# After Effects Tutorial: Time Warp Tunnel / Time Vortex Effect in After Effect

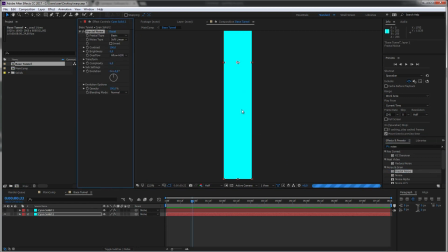In this case, we want to go with the fractal noise and just tweak it a little bit.
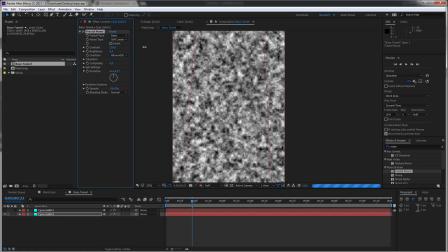Let's just give it more contrast and maybe a little bit more complexity. And let's check back in our main comp how this looks.
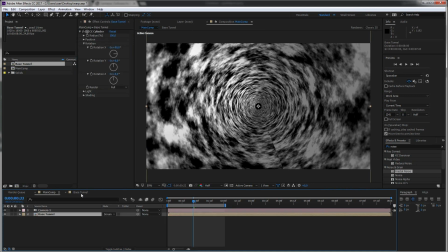Okay, we already have this kind of cloudy look, but as you have seen in my examples, I wanted to give it more horizontal structure. So because as we're flying through it, I want to make it almost look like there are stripes of energy at the sidewalls.
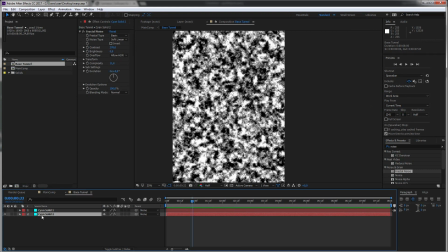And I simply did that by going into the base layer and even stretching this one out more.
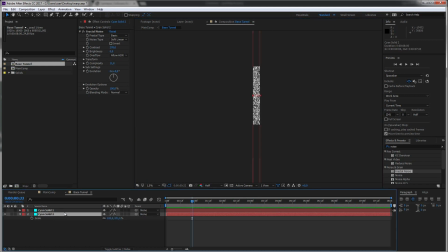You see, now you get more of this. Obviously, you can always go more with that by just scaling it up.
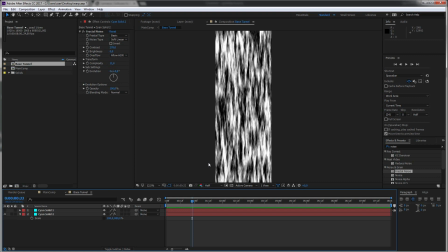And you could basically do that with a bunch of effects like a directional blur or tweak a bit more in the fractal type, but I just found it a bit nice to just control the overall effect with the scaling.
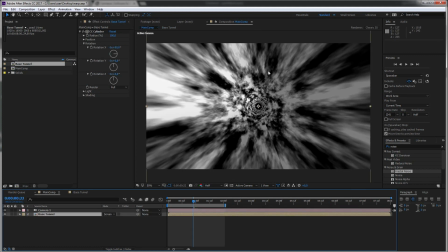So let's go back to the main composition, and bam, there we directly see what this is doing. So, but we still have this scene here, which we want to adjust, and I can quickly do that with a Gaussian blur. Just bring that up a little bit, so just maybe around 8.
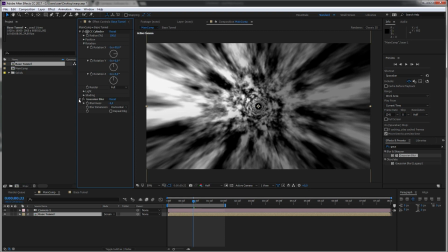So we still see it, but I will add a few more effects, so don't worry too much about that by now. Next, to give it this more of an energy look, let's bring out the vector blur.
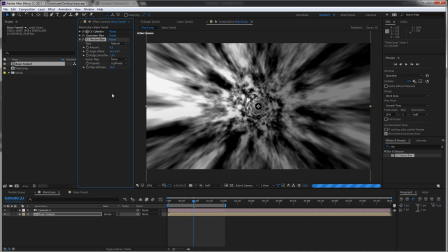And this is a really nice blur that I use for a lot of those effects, but it's not that common to use it in these days. So let's bring up the amount, and you can see what this is doing. It gives it this electric field look.
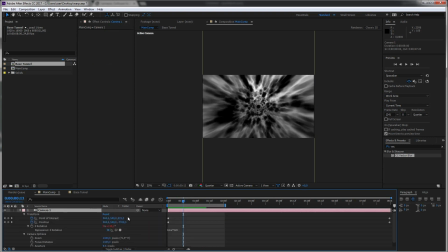And while playing that back, I would maybe just go to the settings and go down with our expression here to not make it that fast. This just looks a little bit more natural, if you can say that for an energy tunnel. Okay, there are a few more things we can do here.
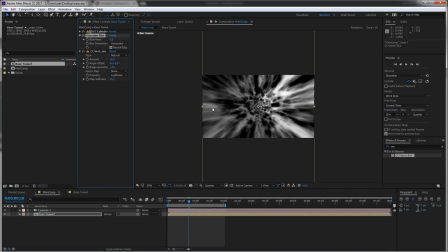At first, we go to the repeat edge pixels to fill that space up and create a new adjustment layer.
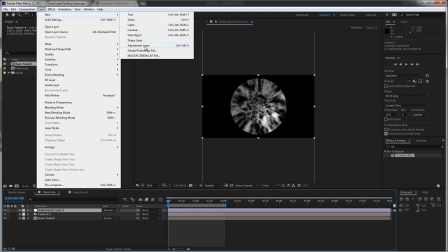You can go to layer, new adjustment layer, or just hit Control Alt and Y. And I'll try to bring the vector blur
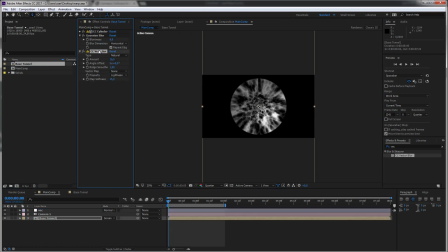to this layer to have finer control over it. So cutting it out here and bringing it in here.
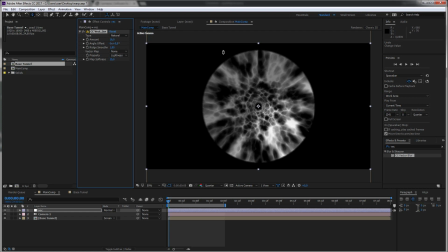And in this case, I'm also blurring the border of this tunnel a little bit.
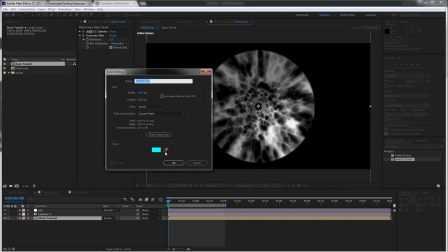Let's quickly create a background layer, like a really dark blue.
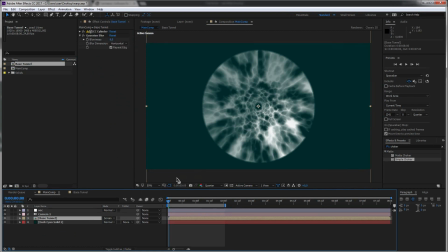Now, as we have screened our base tunnel, you can see it shining through.
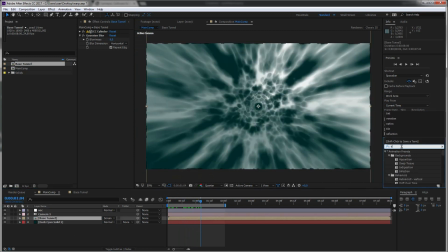But let's try to give it a nicer look by tinting it and try to give it like a more dramatic look.
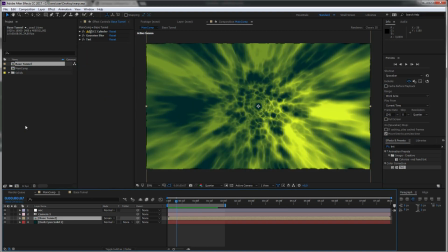And what I would do now is add a little bit of a glow to it. So let's create a new adjustment layer, type in glow, and just play a bit with the glow settings.
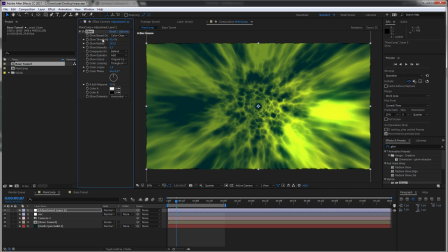What I always try to do is create one glow that just picks a lot of the colors,
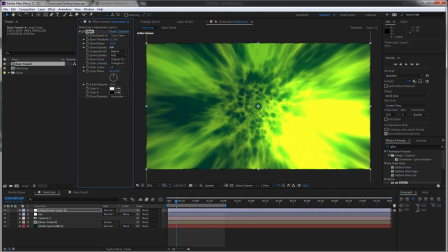give it a really large radius, and go down with the intensity so that we get a nice overall looking glow.
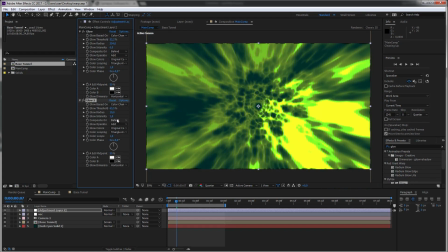Then I'm duplicating it, and I'm just creating a more personalized glow, so to say, for the really bright parts. And this already starts to look nice.
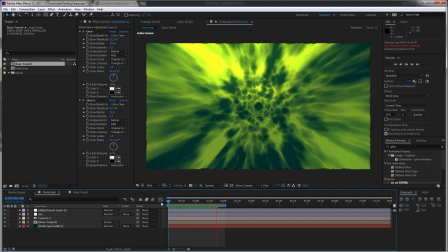Great.
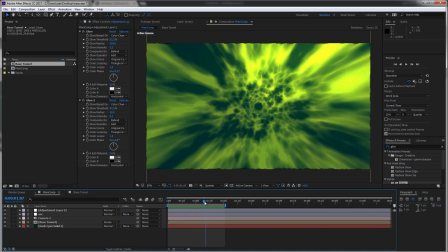So to give this another level of detail, I will go back to the base tunnel and add in a lightning effect.
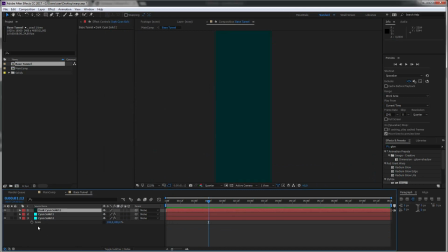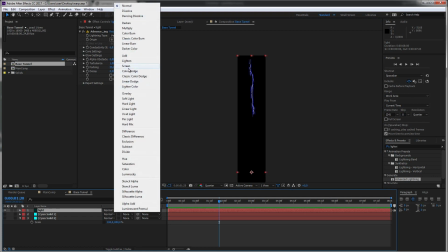Then change our blending mode to screen and just create a few of them and
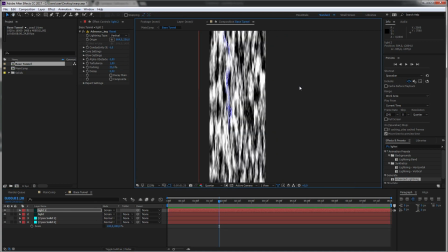move them in our energy field.